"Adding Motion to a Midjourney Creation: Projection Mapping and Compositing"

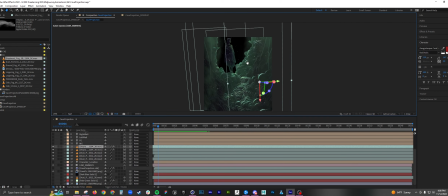Now I want to create that blown out background.
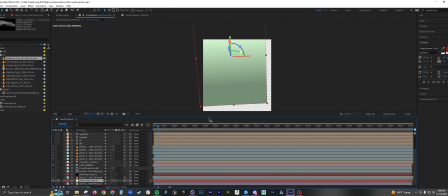So I just dropped in a solid,
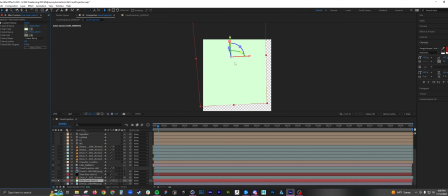and then I applied a gradient because I didn't want just a solid color. I wanted some like variance. I wanted the light to be coming up here. So I wanted it to reflect as so.
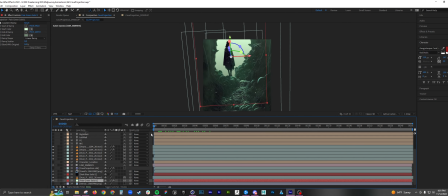So we have that blown out. So that's looking pretty good. I want to create kind of light rays coming from the back. So I dropped in a shine, which is trap code shine.
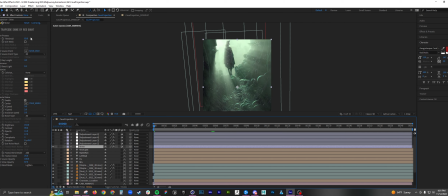And then the default settings are pretty decent.
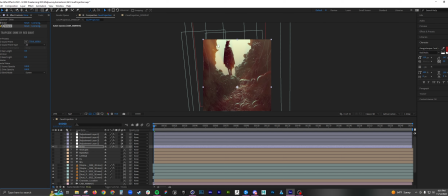But you don't have that kind of, you don't have that believability of where the light location is. So you want to do a source point. And we want it probably up here.
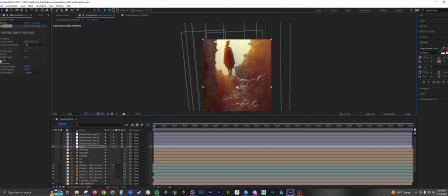And then the color is not what I want. I want to do none. So it uses the color information on my image. And then this is too blown out. What you can do is you can go to pre-process, go threshold, and then play around with that.
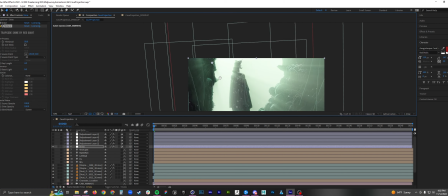Because here you can see it's using some of the lighter color channels from the cave, and unless you want it that way, cool, but this is not what I want. So you want to keep playing with that threshold.
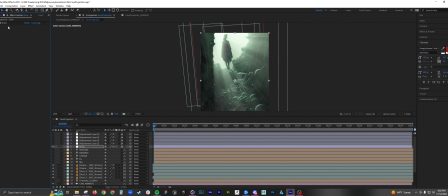So that's pretty good. Go back to my working final. And then just kind of finalizing some stuff. Usually I like naming these, which I would recommend naming them, but I was just trying to work as quickly as possible.
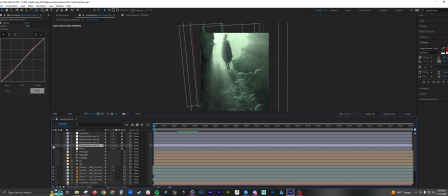For this one, I did a curves to kind of pump up the contrast. You want to drop the dark and then pump the light.
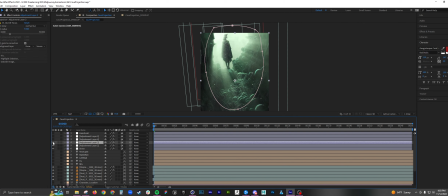And then I did an out of focus. You can use any blur.
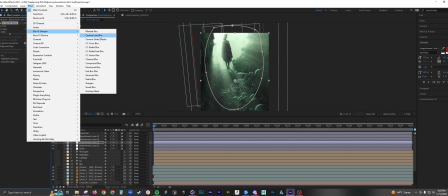You can go to, you know, Gaussian, camera lens. Camera lens is pretty good for this effect.
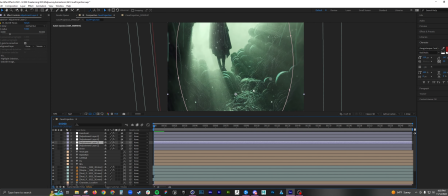This is kind of faux depth of field. So here you can see.
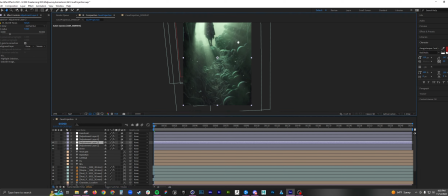And I'll show you what I did. So by default, it just affects the whole image.
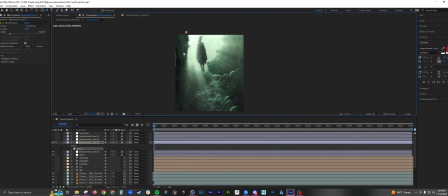What you want to do is you want to use the pen tool and kind of determine where you want the eye to look. So this is looking at the foreground first. I don't want that. So you go to your mask and do subtract.
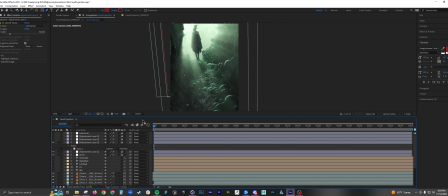And then there's a hard edge. It's kind of hard to tell, but what you're going to do is you want to select your adjustment layer, hit F for mask feather, and then just feather a little bit. So there's no hard edges.
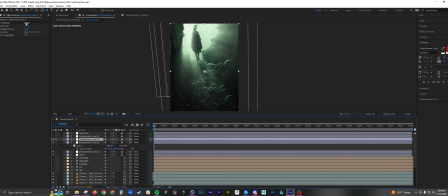And then I applied a vignette. And with this instance, with the vignette, by default, it just bases it off the center. You don't want that.
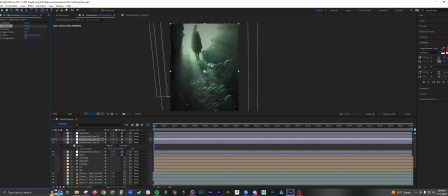What the vignette does is it pumps the, it kind of guides the eye a bit. And you don't want the eye right here. You want to move that up to right here. And then just kind of play with your angle view. Just wind it up a little bit.
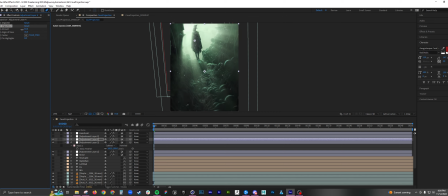And then the amount's a little too much.